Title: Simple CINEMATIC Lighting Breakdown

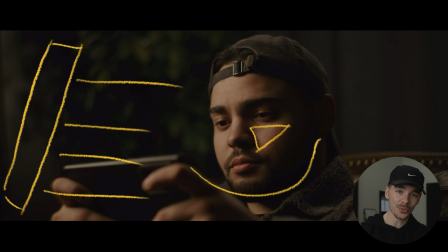483s
So the bigger and the closer the source to the subject, the softer the light, and you can get this nice wrapping around subject's face, a nice fall off into the shadow side. And yeah, that's the only thing I changed for this frame in particular. All right, so let's just run it back to the beginning and recap from the top. The first thing that we're going to want to do is expose for our practical light.
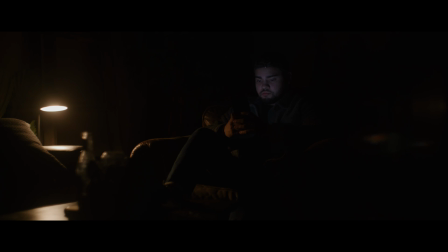507s
Once we expose for the practical light, we then bring in our key light.
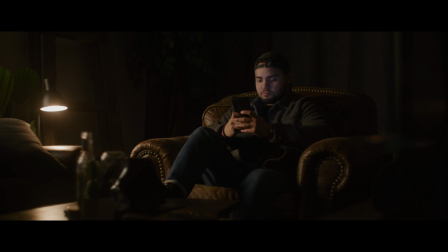510s
Once we had our levels with the key light all dialed in, we then added some negative fill on the right side of the frame. After that, we then added a hair light to separate the subject from the background.
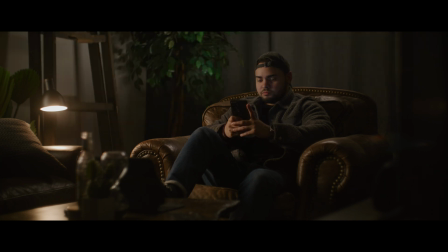519s
And then lastly, we added one more light to blast up into the back corner of the room, just to add a little bit more depth and separation overall in the frame. And that was pretty much it. Just a 4-light setup, nothing crazy. And yeah, this is the final look that I ended up with. And overall, I was pretty happy with the results, but I did feel like I needed to make a few tweaks and a few changes for the short film once we started shooting that on the day of. So we're gonna jump into those frames right now. And I'm just gonna kind of walk you guys through what I changed, what I did differently.
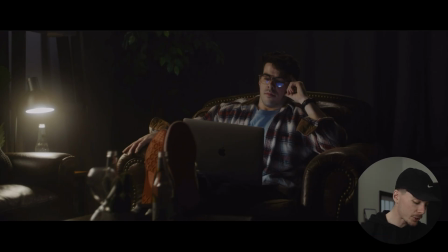551s
And yeah, let's take a look at those. All right, so taking a look at the actual short film frames here now, as you can see, it's a completely different vibe. Well, not a completely different vibe, but it's much cooler than what I was going for originally. And that's because, I mean, it's a darker intro, right? He's watching the news about COVID yet again. 2 years later, COVID is still a thing. And yeah, he's just sick of it. So I didn't think that a really warm feel was, you know, the appropriate look to what I was going for with this.
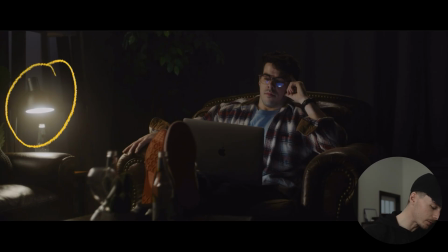581s
But I did keep the practical light right here, still blasting over here at 3000 Kelvin. but I just filled the room with cooler tones to create a little bit of color contrast, and then I just brought all the levels down a little bit.
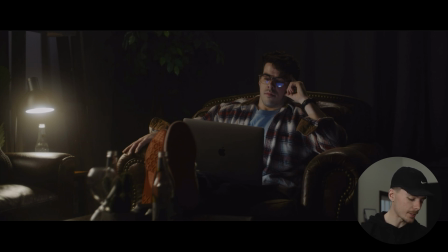595s
And yeah, I'm gonna walk you guys through that right now. So as far as the lighting setup goes, everything stayed pretty much exactly the same. I still have the Falconized light off camera left right here, blasting in 3000 Kelvin. I still have the Godox tube light up here, boomed out,
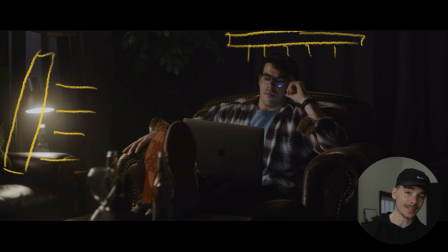612s
blasting 3000 Kelvin off of our talent's head to create that rim light and give us a little bit of separation. But I did add a grid onto that light to help control the spill and keep the levels down in the room, because I did feel like at first when I tried this with Devin,
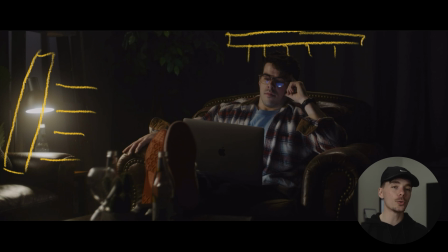628s
that tube light was spilling all over the room and it was just creating too much warm lights in areas that I didn't want the light to be. The next thing I changed was the wand light that I have behind the chair here, and instead of blasting up 3000 Kelvin into the corner of the room, I had it set to like
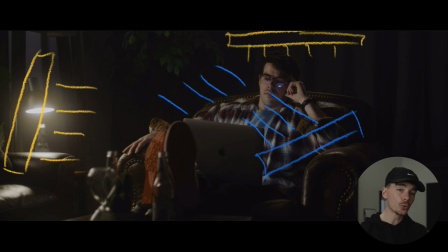647s
4400, blasting up into this corner right here, just to create a cooler tone in the back of the room right there to help separate with all of the warm light. And I did keep that big sound blanket taped up on the wall right here to help eat up some of that light that was bouncing back in from our huge white walls.
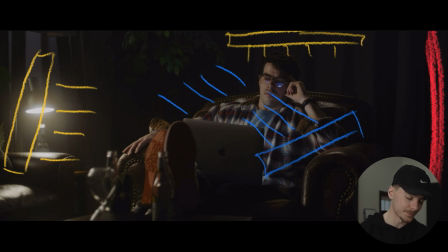664s
And I know I just colored that with red, but you get it, that's negative fill. And then the last thing that I decided to do with these frames was add a little bit of haze into the room, just to create a little bit more of that volumetric lighting, that more cinematic look, right? If you watch movies from Hollywood or Netflix shows or whatever, you notice that they utilize haze a ton, and it is something that I don't utilize enough. So I wanted to throw some haze into the room, see what it did. And yeah, I think I really like how this came out.
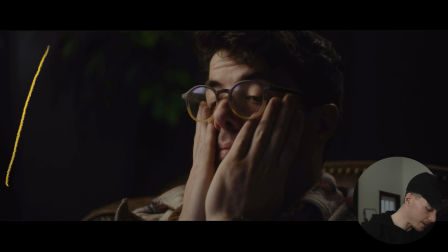693s
And then moving into the close-up shot, same thing. All I did was take the big Falconized light, move it closer to the talent, still blasting 3000 Kelvin, but as you can see, the fall off of the light around his face is just much softer, and you know, it gives us this nice triangle of lights right here,
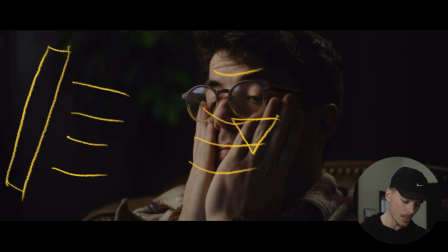711s
the little Rembrandt lighting, which is what I was going for, but it just looks so much better. So yeah, let me get rid of these really quick. The Godox tube light that I had over here blasting into the back of his head to help separate him from the background,
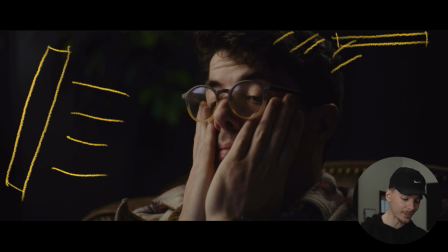726s
I think still looks great, and the grid definitely helped control the spill into the rest of the room.